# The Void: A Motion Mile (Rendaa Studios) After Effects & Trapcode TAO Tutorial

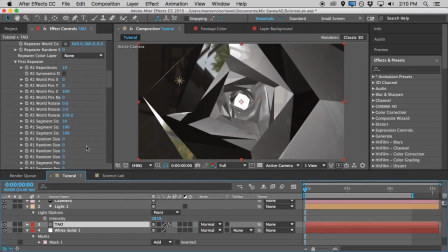(16:39)
And let's see. It's really a matter of just pushing buttons until you find what you like when it comes to the textures here.
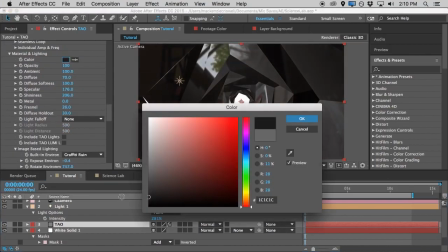(16:50)
So maybe we'll turn back down the textures a little bit, make it a little darker, more creepy.
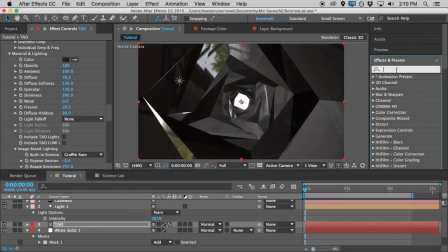(16:56)
I'm going to grab a tint effect here and drop it onto the TAO layer just so that we don't have any color escaping,
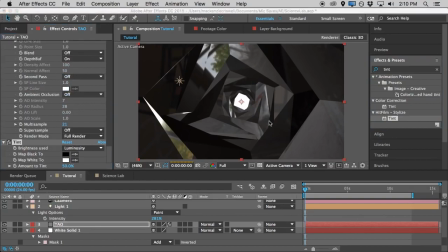(17:05)
and it'll kind of keep that menacing dark tone. Environment.
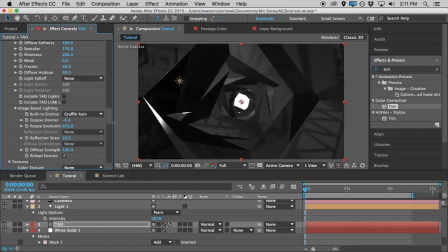(17:11)
We're going to keep rotating the environment until we find a nice mix. And let's see, we'll diffuse this a little. Turn up the ambient. And turn up.
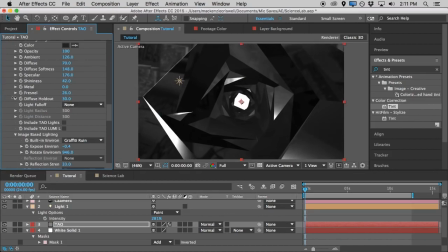(17:34)
And then we'll turn down the shininess until we get kind of some nice specular highlights here. And we can actually adjust those a little more intensely if we need to later. For right now, we'll leave them about there.
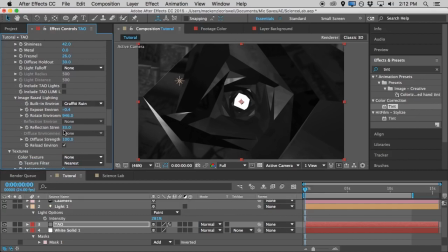(17:51)
And then turn down the reflection strength just a little bit more. We just want a little touch of a reflection to give it a nice shiny surface.
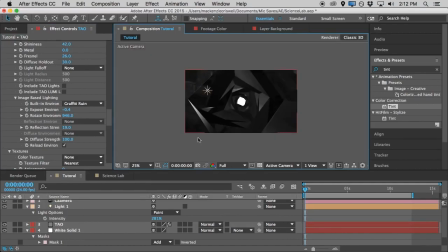(18:02)
And that's doing the trick, I think. That'll be a nice material.
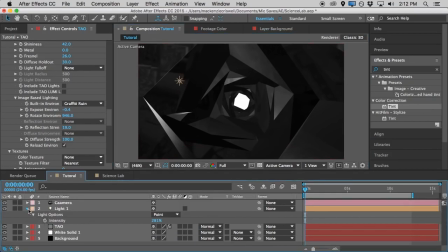(18:08)
So now we can start to design kind of the portal flare. Like I said, the textures are really just hit and miss. So you want to just keep pushing the buttons until you find a look that you like nice.
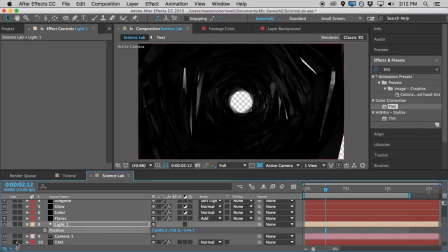(18:22)
But now what we can go ahead and work on here is the kind of flare in the background and
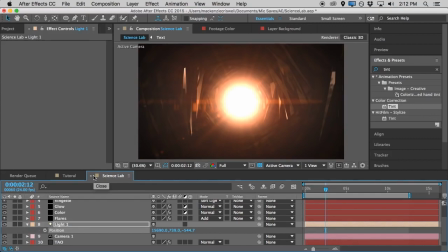(18:33)
this nice succulent object in the back that keeps drawing us in.
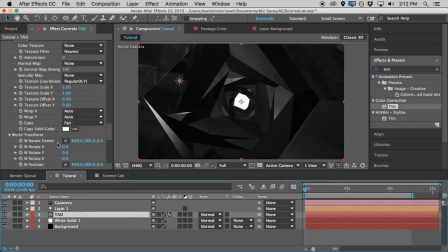(18:37)
So what we'll do is there's a setting in TAO called fog, and it's down here under visibility. And what it's going to allow us to do is, well, the way to show you is to turn a little bit of it on.
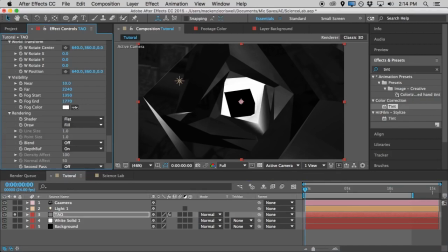(18:53)
And if we turn it on, we can kind of see what it does here. As I turn up the fog, what you can see that it's doing is kind of creeping through to the design as a fog would. And there's a fog end adjustment and a fog start.
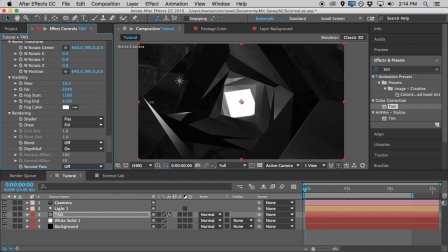(19:11)
And what you want is you want to have the fog end pretty high, so it'll go all the way back. And you want to have the fog start pretty low as well, so it'll kind of creep through the design. And so what that'll do is just kind of fade out.
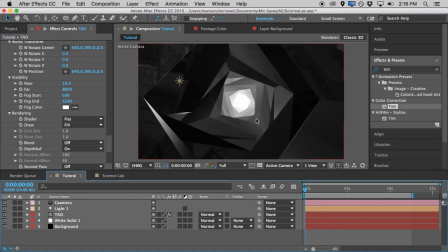(19:27)
And that'll create the depth that we need to go ahead and put the flare on and really just finish this design up and sell it the rest of the way. So let's go ahead and I'll go ahead and actually just make this white background the entire background.
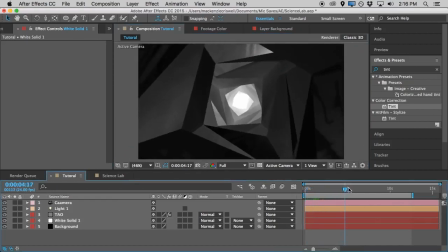(19:47)
And the reason that I'll do that rather than just that circle is that if we, you'll see here, okay, for example, there we get a little clip of kind of some absence between the polygons that we have here. And if I go ahead and create a new
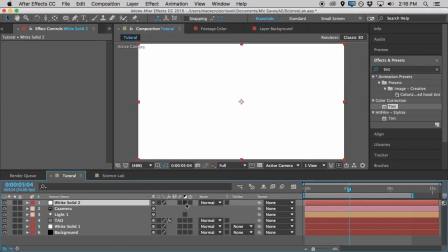(20:07)
a new solid here and make it an adjustment layer and grab a glow effect.
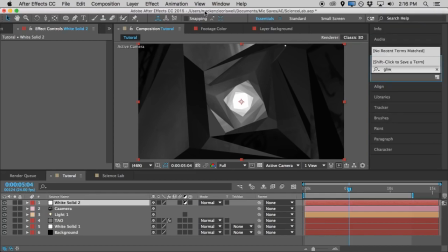(20:14)
What I can do with kind of these little holes in the design that we'll get,
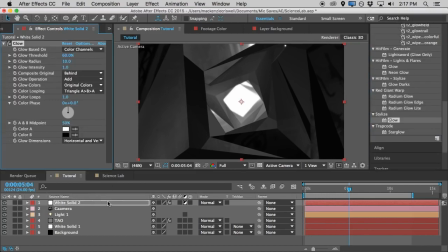(20:22)
since I've set the white background to be in the solid, is I can turn up the glow radius quite a bit here and also use that to kind of sell the fog effect. But also, as we turn up the radius, kind of use these specular highlights as well as
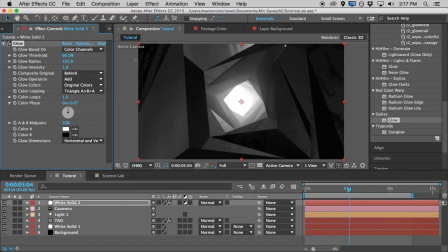(20:39)
these gaps in the design to help blend it all together a little better. So that should do the trick.